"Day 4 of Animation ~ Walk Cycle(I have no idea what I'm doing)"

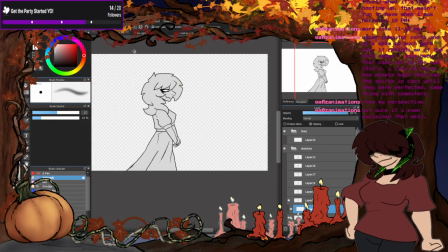But there's also...
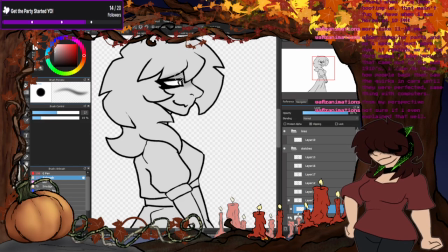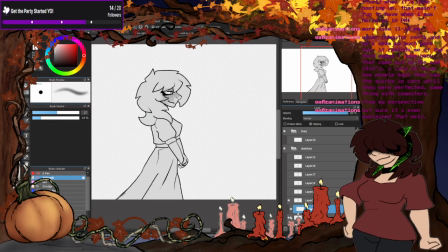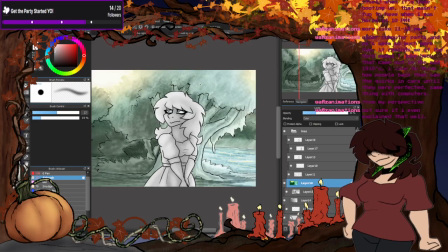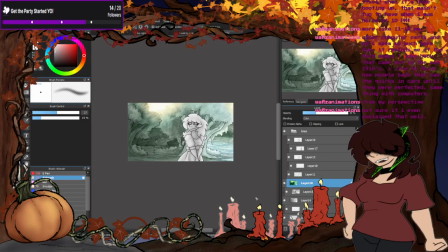now, I know I want to save the background and rune separate because I do want her to move slightly.
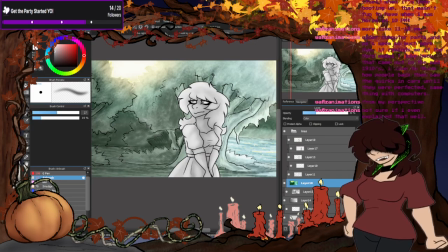It's going to be a slight movement that's separate just to add a little bit of intrigue.
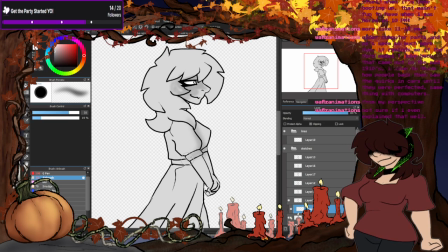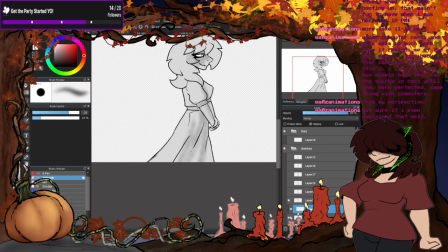Here's something that'll be cool though.
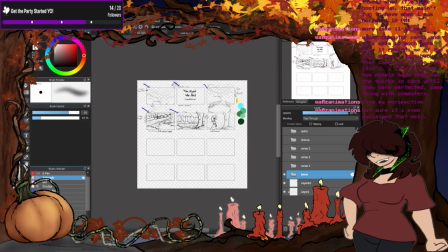Um, does Rune stay grayscale?
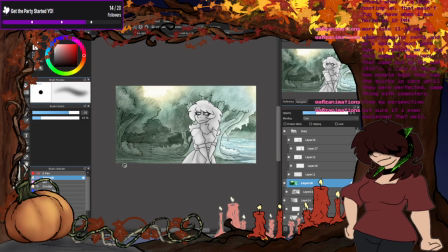Does she stay grayscale for the entirety of the animatic?
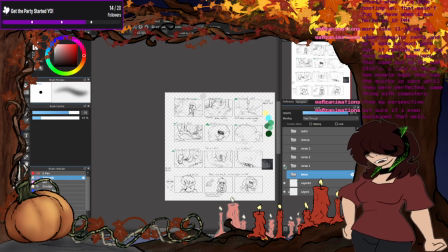Or should the, like, with verse 1 and 2,
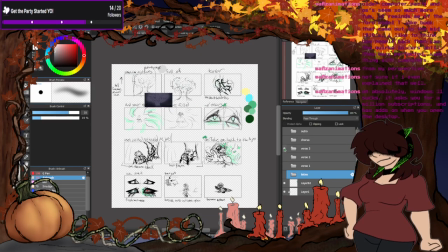since this is an old memory, should it flop? Like, there's definitely going to be color here.
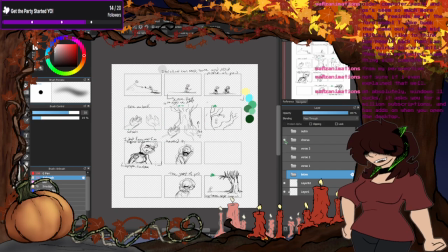I'm just wondering if the background should stay colored.
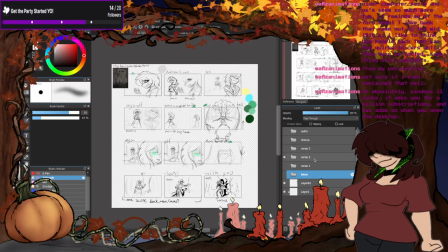And then somewhere along the lines, it reverses to where, like, this is grayscale, but she's colored.
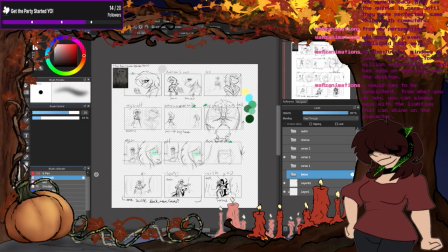You would say to be consistent. You know, you can always mess with the lighting that can shine on the character.
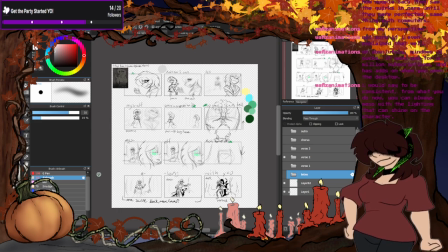Yeah. Because each
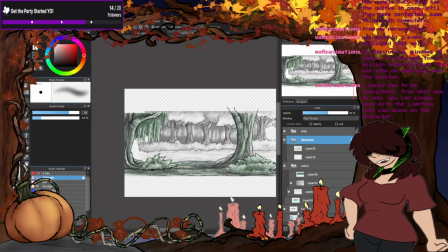background starts off grayscale. All I do is just add a color filter on top, and it's not that, you know, detailed. You know, it's just a blob. So it wouldn't be too much extra work.
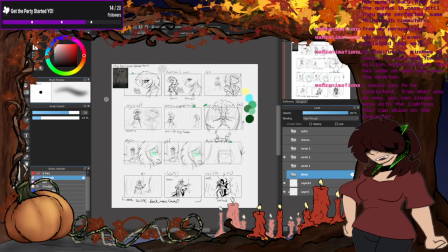It would actually be less work, making Rune be the only thing colored.
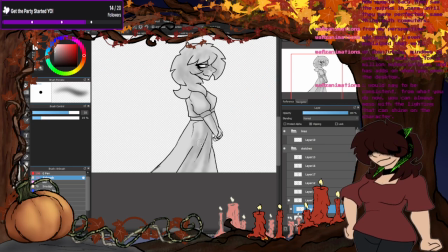But I wanted her to stand out just a little bit.
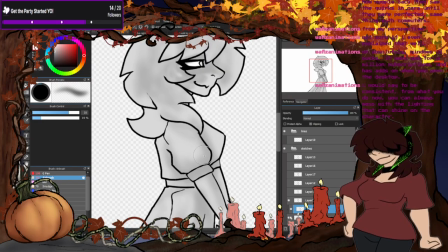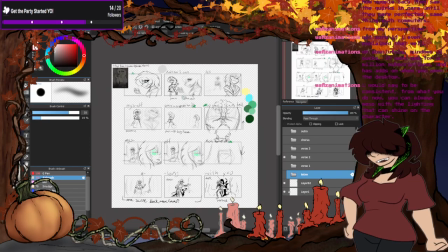I'm definitely, past Rune is definitely going to be grayscale, but she's going to be the same gray
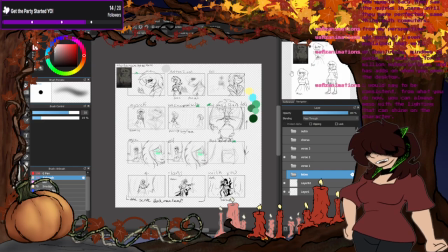that she was previously, so she's going to be slightly darker.
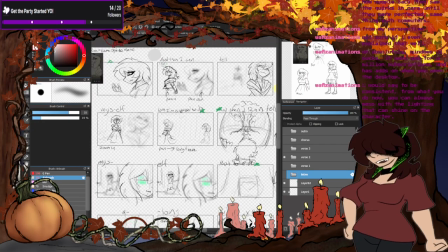And I might mist her line art a little bit, just to show that it's the past.
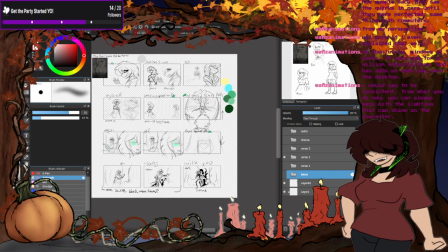I'm not sure.
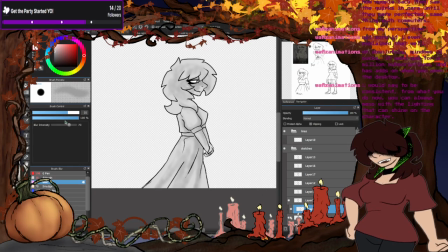Like, exactly how it's going to look in the final product. Because my greatest fear with this is that I make it and the people are like, oh, who's that other girl that walked by?
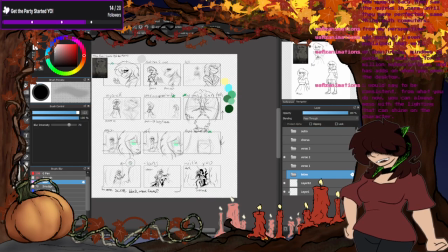I was like, that's her from the past.